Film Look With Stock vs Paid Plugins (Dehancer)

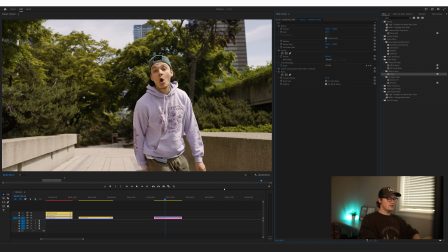741s
Gonna add, again, 5% this time because I want it to be a little bit more subtle with the noise. And then I'm gonna add an adjustment layer with Lumetri color.
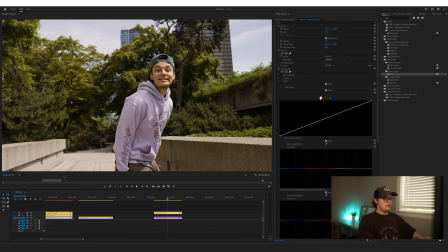757s
So I'm not gonna add bloom to this one, so I don't need to duplicate my clip. Alrighty, so I wanna add some contrast, and I'm gonna do that with our curves.
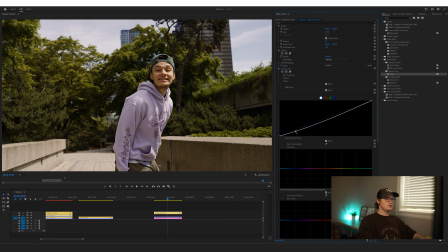770s
So I'm gonna bring down the shadows and the blacks by a little bit here, and I'm gonna roll off the highlights, the whites, I should say.
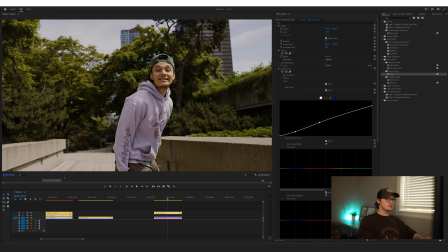784s
But I do want to preserve our highlights a little bit because I want it to be punchy.
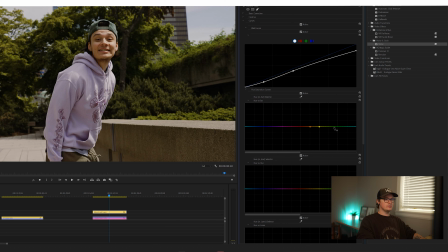791s
Now I'm going to boost my yellows here. I'm actually going to go right over the green. There's all those pretty trees in the back there. And then I'm going to shift the yellows to be a little bit more green.
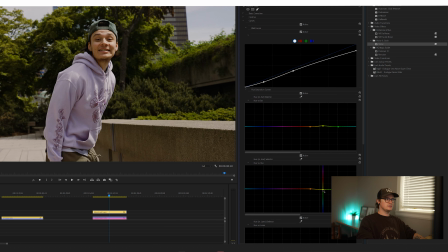810s
But not too much. I still want it to look real.
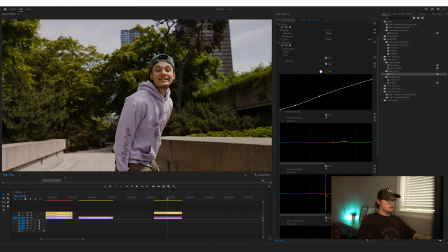813s
I'm also gonna add a little bit of orange where the skin tones generally lie. Red as well.
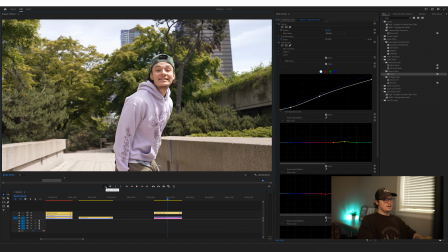828s
Still want it to feel balanced in the face. Might even add a little bit more.
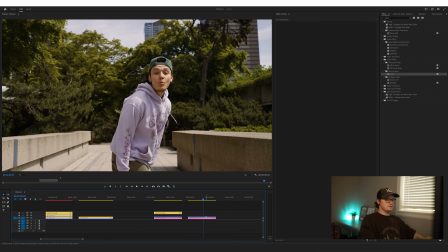838s
Yeah, something like that is pretty perfect. So that was my input. Here's after adding all of my effects. Now on to Dehancer. We're flying. You guys already know how to do half the stuff, so we're gonna just fly right through it here.
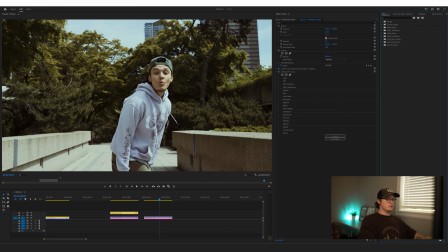862s
All right, so I've already got my color adjusted clip. And we've got the clip of this young man sucking on a sour candy. Okay, so for this one, again, I'm just gonna fly through it a little bit quicker. So I'm gonna start with Fujicolor Superia 200, which is this guy here.
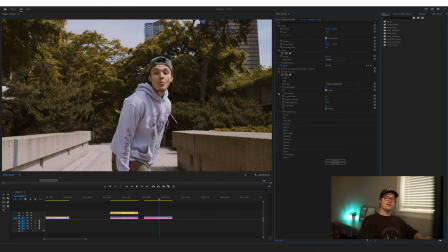881s
A little more pink than our edit, you might say, but we're gonna do some adjustments to bring it a little closer to what I had with our other edit there. And lots of other stocks to choose from. again, with all the customization options, you can kind of dial in different looks pretty easily, honestly.
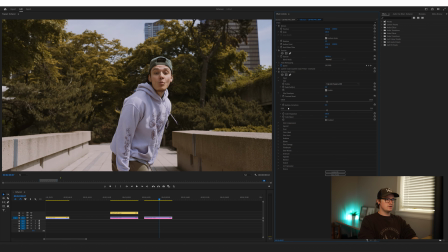906s
Okay, so I need to add some contrast, so I'm gonna go to our film developer here. I'm gonna enable it. That'll allow me to see the difference. So I'm gonna add some contrast here to start. Maybe 20, no, hell more.
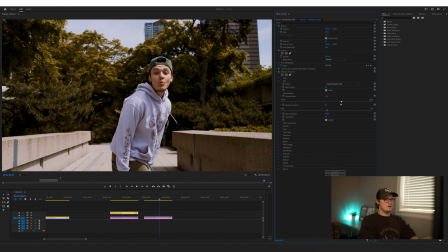920s
Something like 30, right about there. That looks pretty good. And then our gamma correction, I don't wanna lose all of the highlight stuff there. So I'm gonna bring this down a little bit. Good. And then I do want a little more subtle of the whites.
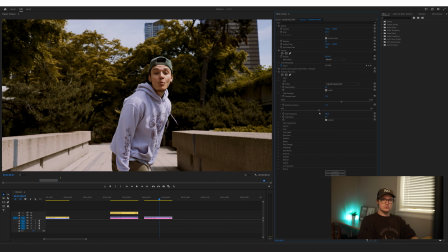941s
So I'm going to go to film compression and enable, and then change our white point to about 4.0.
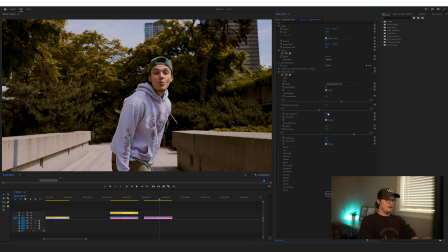953s
So, and then we can look at the cheek here, and so onto our film grain. I'm gonna go with 35 because again, I want that like subtle look. So we're just gonna go 35 on the 50 ISO. Again, I can see it in the sky.
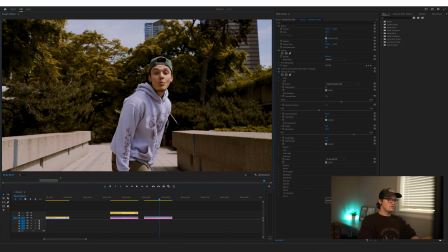971s
I can tell that there's some grain here going on as well, but it's not overbearing. Okay, so then I'm gonna go down to our color head,